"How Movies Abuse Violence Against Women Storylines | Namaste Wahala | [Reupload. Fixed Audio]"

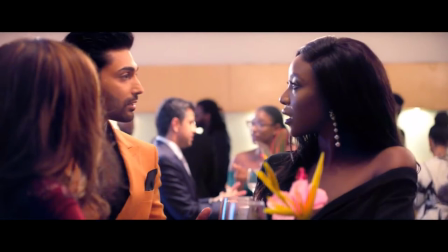3:24 Anyway, they meet at this Violence Against Women NGO fundraiser,
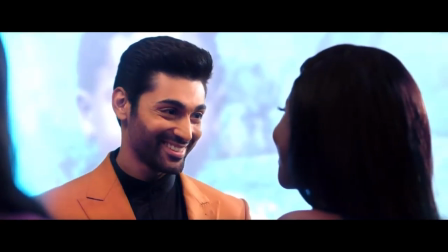3:28 exchange remarkably dumb lines and then move on to a singing and dancing montage that frankly goes on way too long that's the
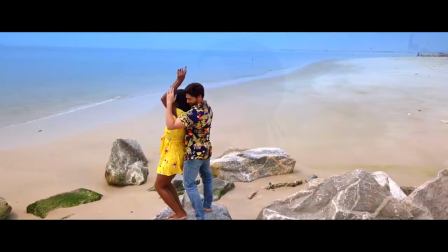3:34 purpose of the violence against women's storyline for them it brings them back together and officially launches their romance and the movie
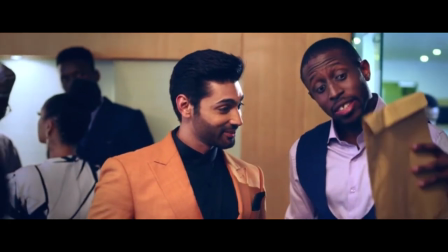3:41 raj came to this fundraiser for abused women with his black male friend imam who refers to it casually as an event an event like
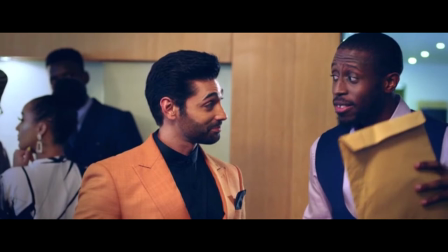3:49 a concert or some other trite thing then proceeds to talk about how the only reason he's here is to look for investors and get someone to listen to his
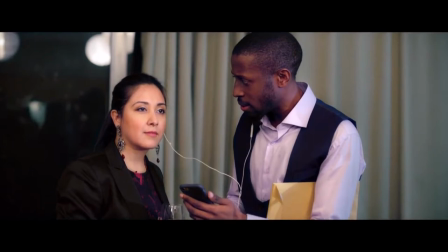3:58 demo this is ima's sole purpose for attending a fundraiser for victims of violence against women violence meted on women largely by men both ima and raj feel zero
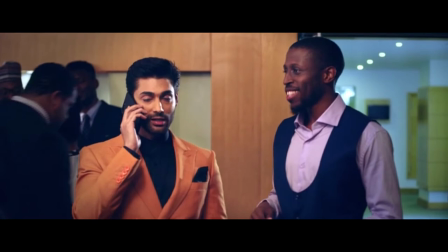4:09 discomfort from the fact that it is men men like them who are
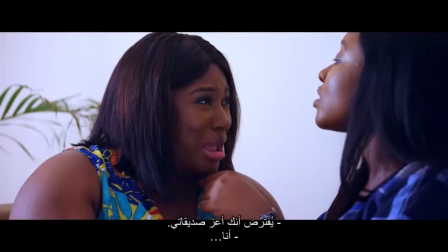4:14 terrorizing the ngo women didi also brought her friend to this event why
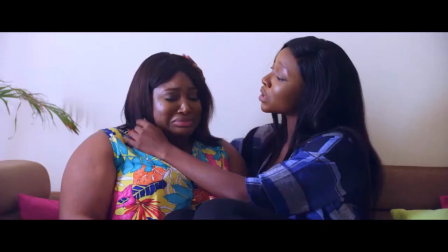4:20 is her friend angie here to take her mind off her fresh breakup and score her
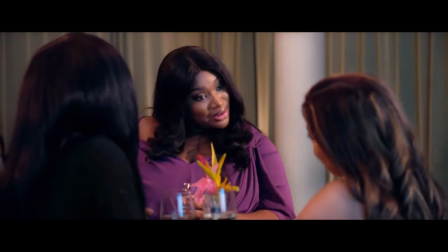4:25 an eligible bachelor just to be clear Angie's sole purpose at an event to raise funds for battered women is to take her mind off her breakup and score her an eligible bachelor does Didi have an issue with
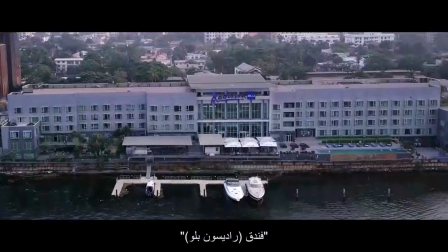4:39 this no it was in fact her idea this event is being held at the Radisson Blue which hello money it's also full of
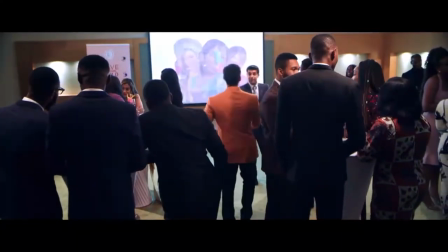4:46 rich people rich men for sure domestic violence here is used to sanitize wealthy people in our eyes so that we see them as people who willingly heed the call to come and give money to help the poor battered women and here poor is about class not poor as a new poor thing.
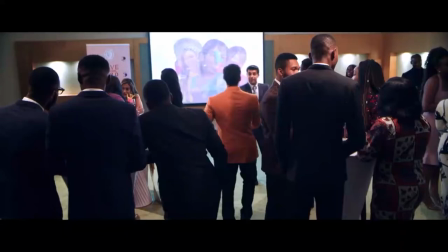5:01 The rich people are coming in to literally save the day save those women. It's another in a long line of lies about how philanthropy will save us. It's capitalist PR for the rich make them look like the good guys who rush in to support good causes with their money.
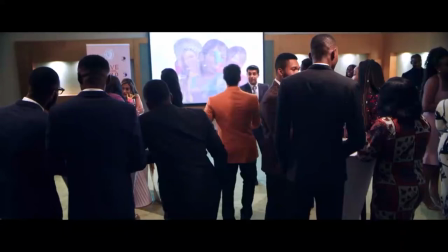5:17 It's a blatant attempt to obscure how the rich are the primary beneficiaries of an unjust system and the ones actively upholding the system that's killing the rest of us.
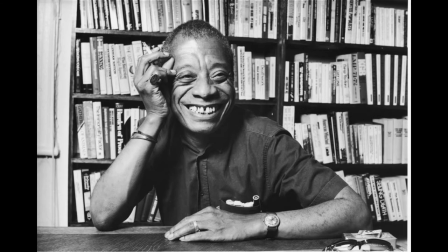5:26 It's like the cowboys and the Indians. James Baldwin talks about how as a child when watching the westerns he would root for the cowboys against the Indians then as an adult he realized that he was the Indians. That he is the Indians. The film does the same thing as those westerns.
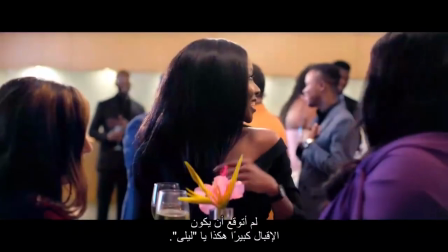5:43 It tries to make us see ourselves as the good wealthy people and root for them when we are in fact their victims.
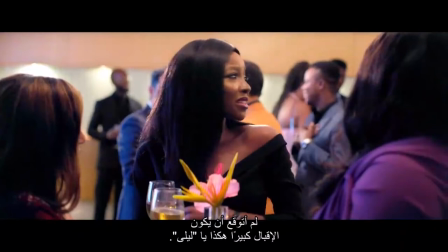5:48 We are the poor people living in conditions of squalor that increase our risk of suffering violence because of their decisions and the system they profit from. The film, in presenting rich people as good, generous philanthropists, tries to make us ally ourselves with the rich,
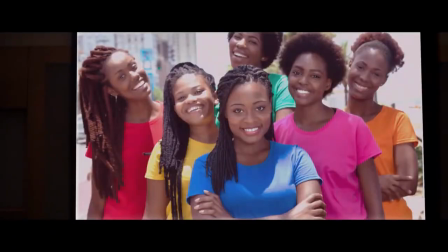6:03 see ourselves as them, not as the poor but at women who are dependent on their charity in order to survive. So at this fundraiser for the NGO that deals with women who have been assaulted or abused, Emma's there to score a record deal or get someone to fund his business.
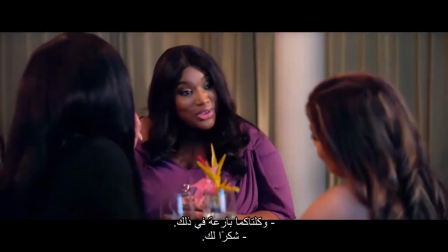6:19 Angie's there to take her mind off her breakup and score her a rich man.
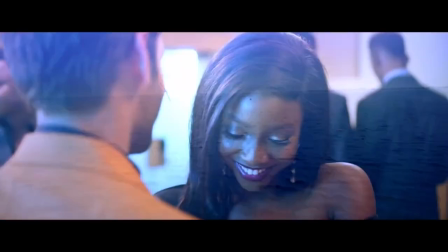6:22 The purpose of that fundraiser that is allegedly for victims of violence is to bring our two lovers together and sanitize wealthy people in our eyes. There's also something very not all men in the presence of all those rich men.
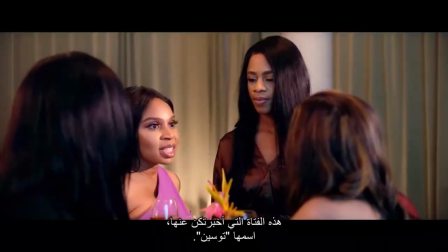6:36 Anyway, the next thing that happens is one of the women who was at the NGO event, is beaten up by the son of a wealthy Nigerian chief.
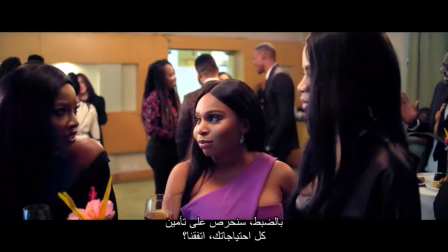6:43 Do the filmmakers use this to emphasize the plight of women in a patriarchal society that has normalized male aggression?
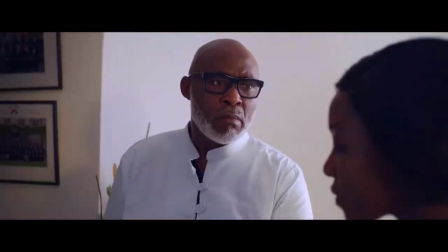6:49 Nah brah. The purpose of the violence against women this time is to introduce drama and conflict between Didi and her dad.
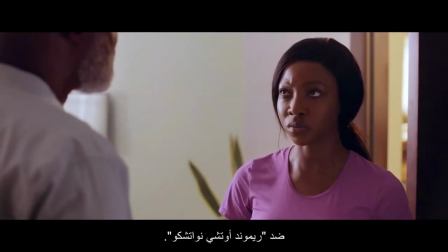6:57 Her dad is representing the man who beat up the girl and Didi as well. Representing the girl who was beaten so easy conflict.